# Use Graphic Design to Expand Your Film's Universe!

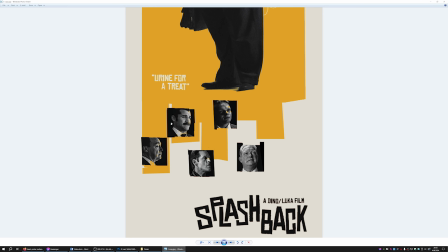16:29 Here you can see that, I don't know, here's Jack Van Kirk, here's Neil Armstrong, it's just random, right?
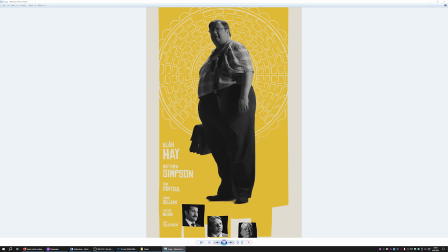16:34 And here, George is the most important, hence his name of the actor is the biggest one.
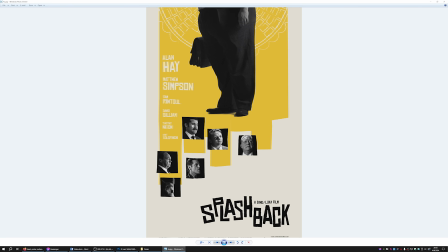16:40 Then Matthew Simpson, he's on top. Then Sam Rintoul, this is him, Neil Armstrong.
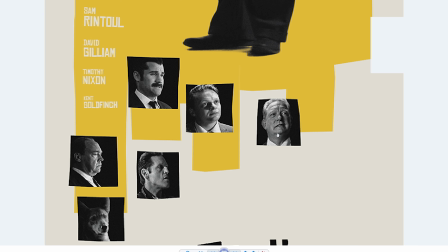16:45 So they are like positioned in terms of importance, right? In terms of how many lines they have in the film, basically.
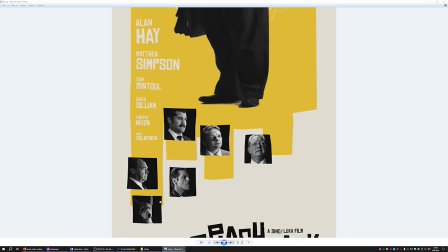16:52 And then Nixon and Laboratory Supervisor. So, and the dog, he doesn't even have any lines.
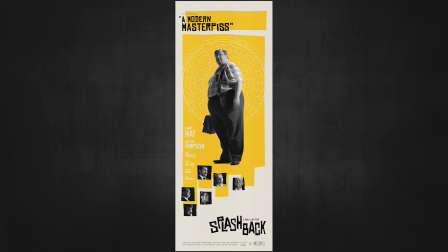16:58 There's a logic to it, which makes it a good design. At least I think so.
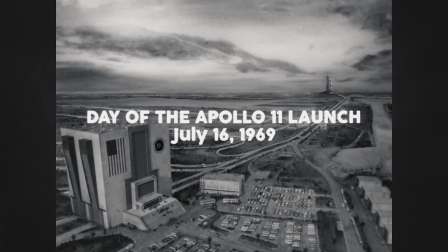17:02 I just quickly want to mention our design for the name of the film. If you remember, I had that font that I was using for everything, but as you can see, that one wouldn't work for the poster.
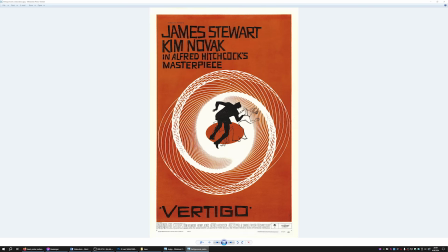17:10 It kind of looked lame. A lot of the old posters had custom designed titles, which we liked.
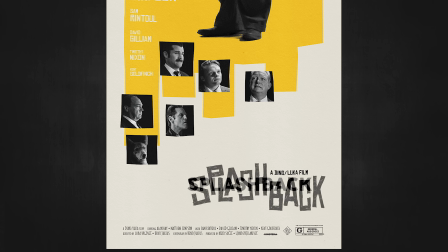17:15 So Due found another font and created a custom title out of it.
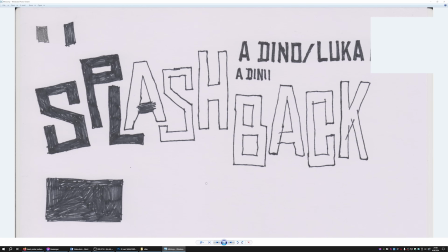17:19 And I actually drew the whole title, on paper, scanned it and placed it on the posters.
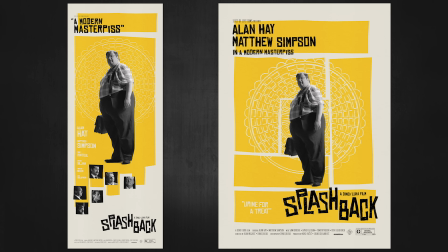17:25 So here are the final posters, both the insert format and the standard one. It was quite a process and there was a lot of brainstorming involved, but in the end we really liked them. But the last thing I want to talk about is what is it? Title design. The titles are often the first thing that you see when you're watching a movie, and they kind of, they put you in the mood for the film.
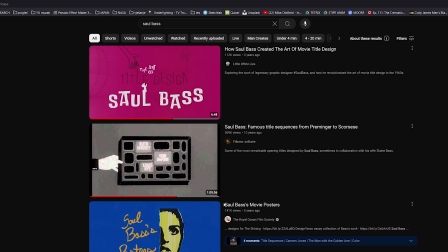17:49 So logically, I just watched a bunch of Saul Bass titles. 1 hour and 5 minutes of his titles.
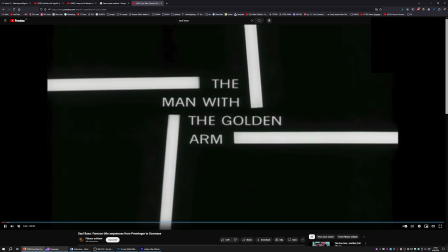17:56 Perfect. And look at this. This is a man with a golden arm. Look, just white stripes with the titles.
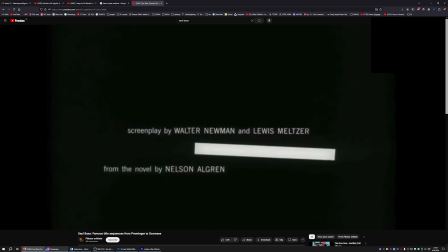18:02 It's just so clean. This guy just distilled it to the most cleanest aspect of graphic design, and it's impressive. Our film is set in 1969. We gotta do the old school titles, right? I started playing with the graphic elements that we have in the film. One of them is the peanut, right?
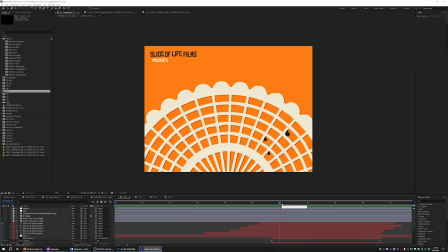18:19 So I took the peanut and I animated it, it just rotates. There are these black droplets.
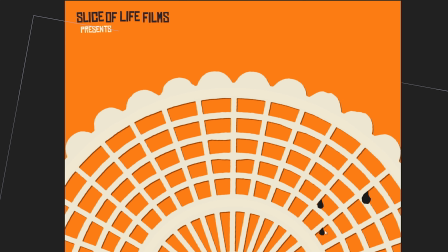18:25 If they were yellow, they wouldn't be seen, basically, right? So I had to make them black. It's just like, it's always about the contrast, I guess.
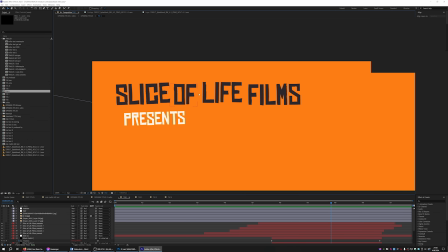18:31 For the font, I used the one from the poster because this one kind of looked good to me.
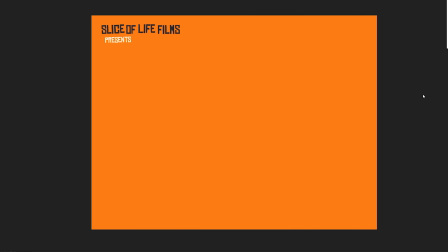18:37 So let's watch it. Slice of Life Films presents. And then there's the peanut, right? That's the first thing you see. I did it in color just because I found it more entertaining for me, but of course it's gonna be in black and white in the end.
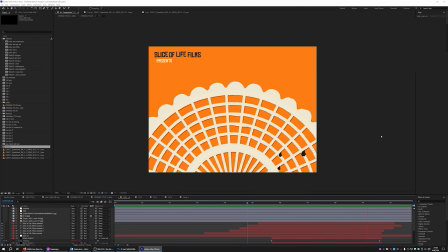18:51 As you can see, the animation is a little bit rough. I did it intentionally because I tried to emulate the handmade animation.
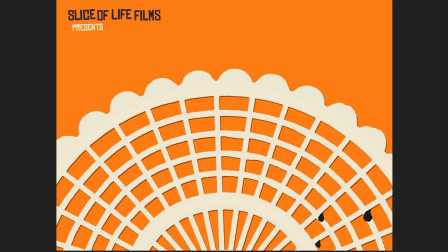18:59 And you can see how the peanut is like moving in a jagged way, right?
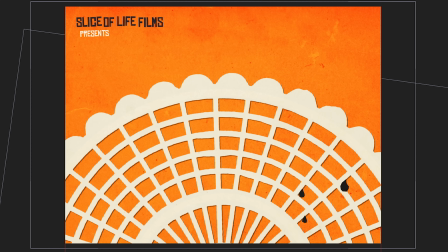19:03 On top of that, I put some paper textures because it looks like it's made from paper, which it would be.
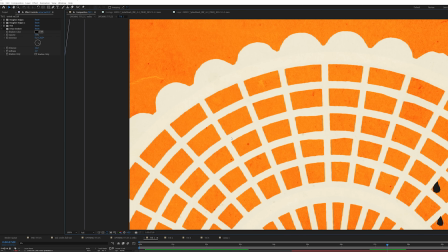19:09 And of course, I did a drop shadow effect. Look, because if this was a piece of paper on top of another piece of paper, it would kind of have a little bit of shading underneath it.
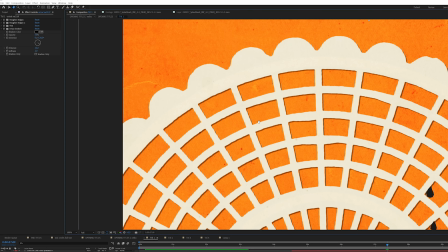19:18 So it's a nice effect to make it a bit more realistic, right?
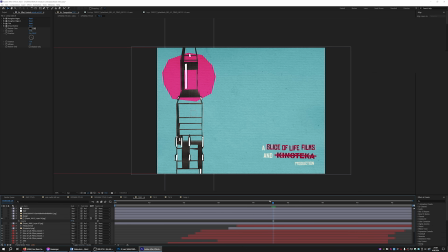19:22 So the same process was made for every next slide, Slice of Life and Kinoteca production, whatever, right?
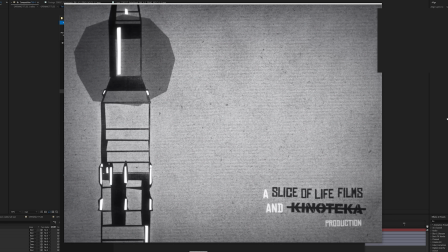19:29 And this is how it looks when it's all combined together, Everything is like, you can really feel the frames.
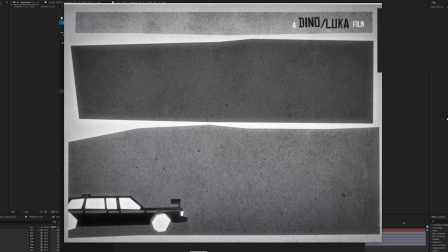19:34 It's not smooth, it's far from smooth. And that's intentional, right? I wanted to make it like jagged and, very, very roughly animated.
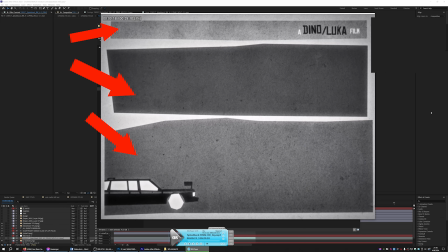19:41 And as you can see there's like rectangular shapes that I kind of use from screen to screen, which is the idea I got from the poster. There was also the end credits scene. There was a bunch of these slides that I had to do as well. Here's the first one, directed by Luka Hrgovic and Dino Julius.
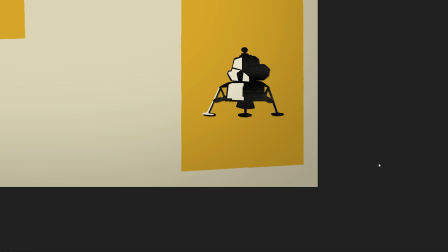19:58 And I created a little lunar lander in the corner that's like descending.
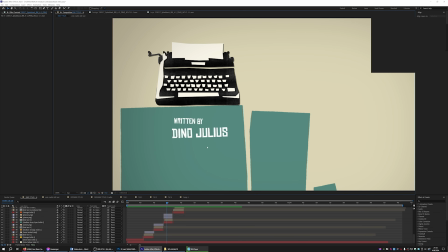20:03 And of course I try to connect the visual element with the text. So of course, written by Dino, a typewriter, it's kind of connected, right?
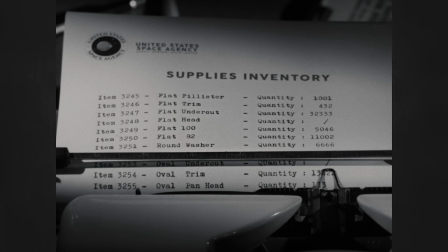20:11 But the typewriter is something that appears in the film as well, so it's kind of, everything is connected.
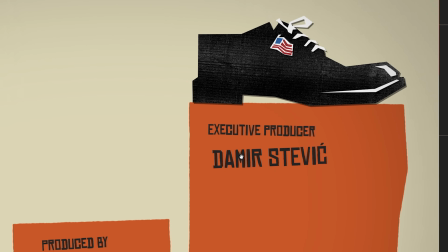20:16 Producers, right? What's a symbol of producers? I thought like a shoe. It's like, they step on stuff. Well, director of photography, a camera, stuff like that. And for every single slide, I had to find a different composition with these rectangles.
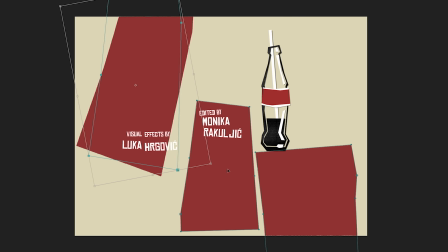20:30 I could just take this and move it here. Maybe that's better, I don't know. I spent a lot of time just arranging these squares to make them, you know, visually appealing and logical, so that everything would be in harmony and in balance.
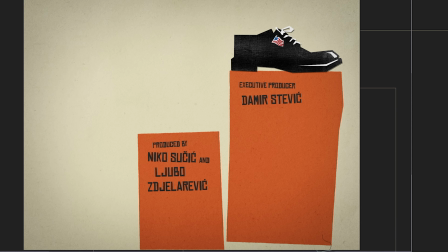20:45 I have a bunch of these paper textures, and you can just put them over the footage and instantly it gives it this tactile feel, right?
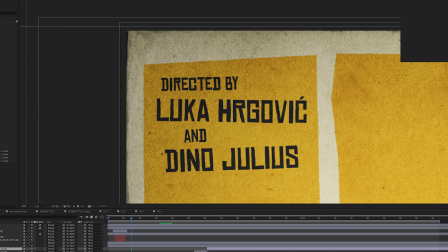20:52 Then I would definitely blur the edges.
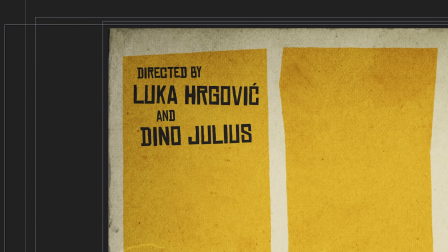20:54 Boop, directed by, it's very blurred right now, without width, because the lens would be kind of blurry on the edges,
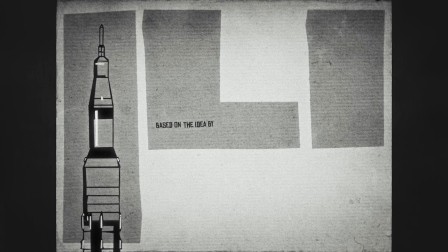21:02 and of course the black and white filter. For the end of this video, I saved the best thing in my opinion.
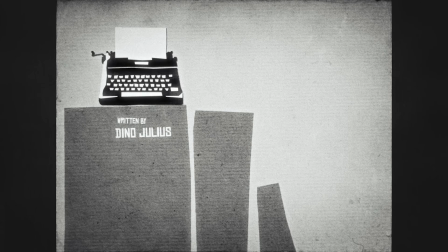21:10 You know how before people would project movies from the actual film, 35mm film, right? And you would have a projector, and if some piece of hair, actual piece of hair, found its way into the projector, it would just like wiggle in the corner, right? During the projection. So I always had the idea of actually putting the hair intentionally into the film that we're making.
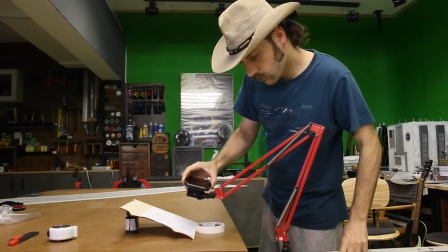21:31 And this was my opportunity. So I actually went to my garage and I filmed some hair.
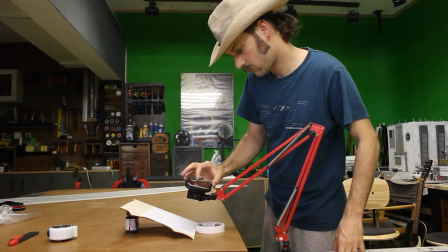21:36 I taped the hair on the white paper and I just used my phone because it doesn't have to be that high quality.
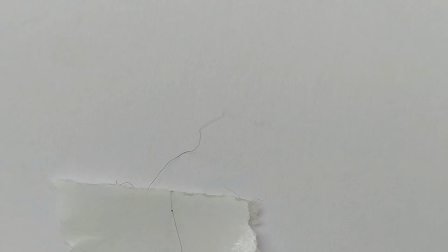21:42 And I was gently blowing on the hair to move it. This is an actual piece of hair. I think this is from my beard. I promise you it's from my beard. But I realized that they are like too thin, they would get lost.
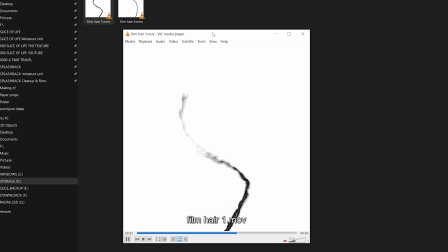21:54 So I used a piece of thread instead because it's a bit thicker. And then I cranked up the contrast to make the background completely white.
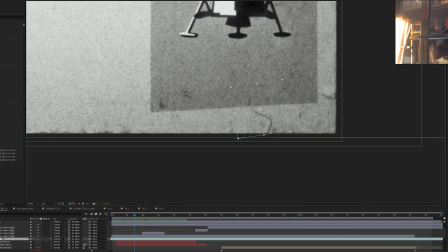22:01 And finally, I could just put it here in the corner.
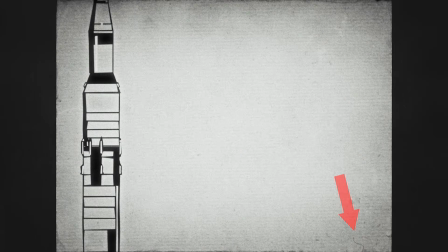22:05 So when you finally see the film and you watch the end credits, there's gonna be a hair wiggling in the corner all the time throughout the whole end credits. And this is probably the thing that I'm most proud of because nobody even notices that, but it's there. There's the hair in the corner. Yeah,